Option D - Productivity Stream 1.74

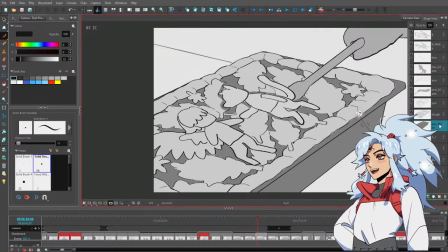There's a reason. There's a reason. I promise you. It's because it's a repeat shot. I don't want to do a new shot because it's just confusing to look at. Maybe I want people to just remember. Oh, it was this shot.
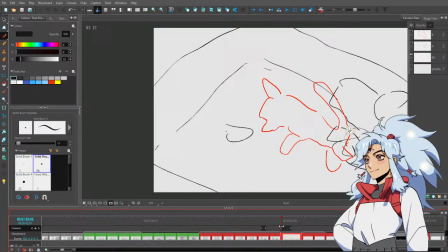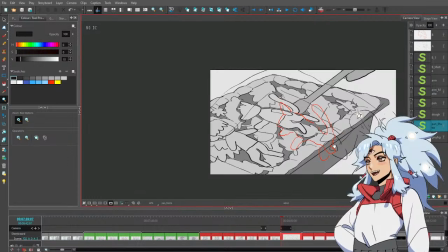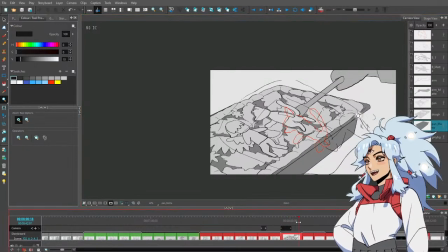I'm so funny. I'm defending myself. I have my hands up in like the emote. What's that emote called? Caught emote? Even though I guess this is not a caught moment. Oh, it is kind of a caught moment, I guess. Caught? Me caught breaking the rules of storyboarding.
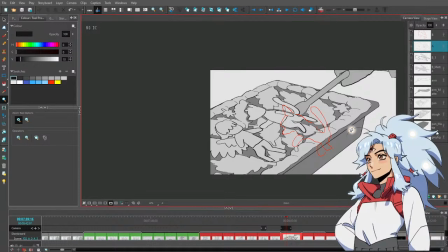Okay,
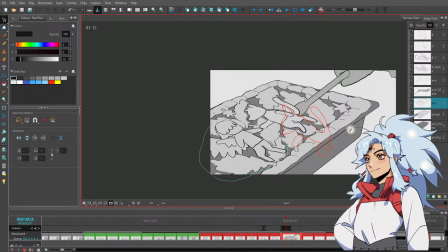let me get drawn here. Let me get rid of some of these little crumbs. Yeah, normally you don't want to jump the 180.
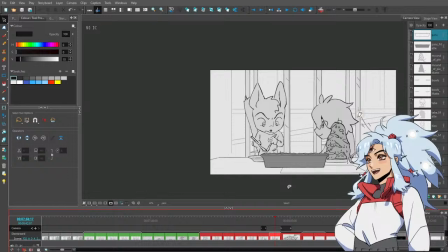To explain what the 180 is, currently Hiev is looking at this plate. So there's like a interaction line that's happening here.
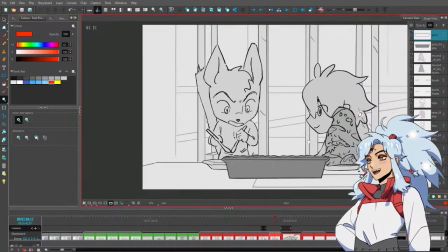Here, I'll draw it. I'll explain it. This is the line of interaction.
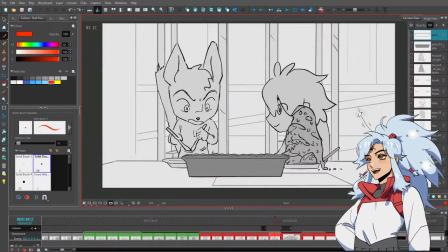The camera is on... Hold on. Line of interaction. This is This is where the camera is technically on the left side of the line of interaction right now.
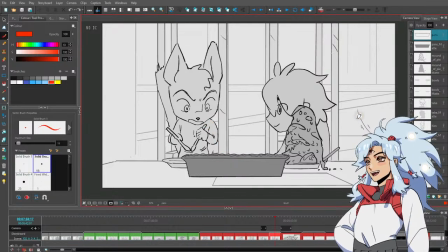I call it line of interaction. I don't think that's what it's called in the 180. It's called the 180 line. It's the 180 line. You don't want to cross over to the other side, but in this shot, this shot is as if the camera is shooting from here.
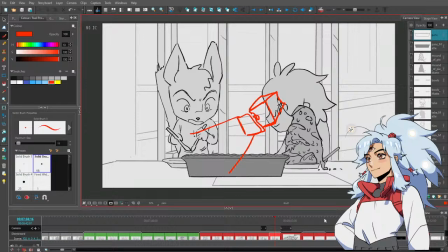It works because earlier it was set up in a way where that was fine. But now it isn't that way. So I should not be cutting to here.
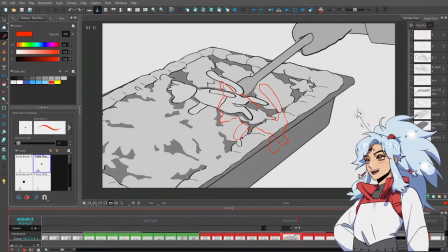But this was an old shot, and I think the audience is used to seeing the pie from this angle.
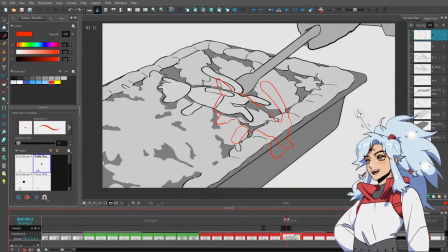So I want this to read immediately as like, this was the pie from before.
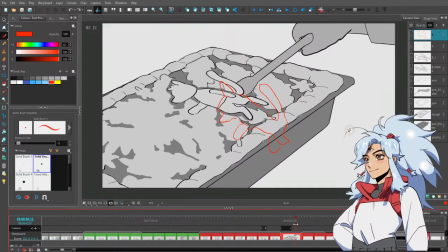Remember the pie from before? This is what it looks like now. We can find the hypothetical board artist. Don't do it!
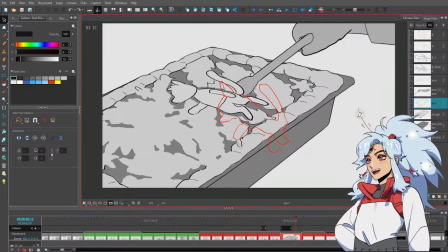Don't point this out to them! No. I don't want other board artists coming in here being like, I don't know about these boarding choices. I'd be like, please have mercy on me. Come on, dude, I'm just a little guy.
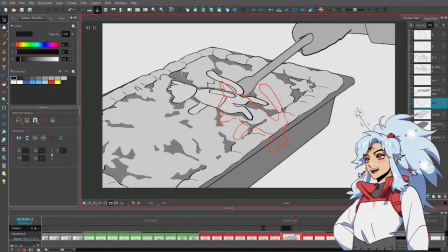I know this is not how you would have boarded this scene, but I'm just a little guy. Come on, dude.
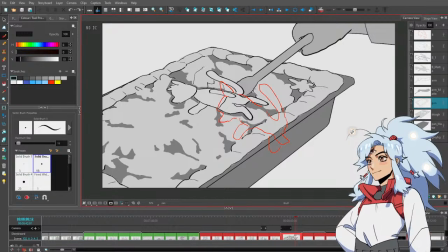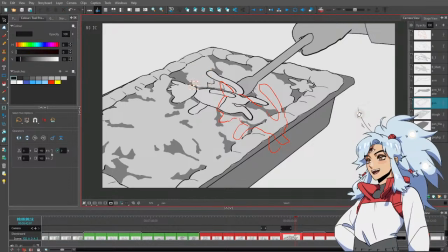Oh, I'm going to clean this up, baby. It's gonna be clean. But yes, let's see. So, Khan, you committed heinous food crimes? Epic mealtime was cool when I was growing up, and it definitely affected you detrimentally! Oh no.
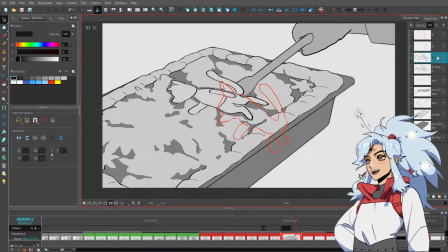I'm sorry to hear this. I don't know if I remember Epic Food Time. Can you tell me more about it? What is Epic Food Time again?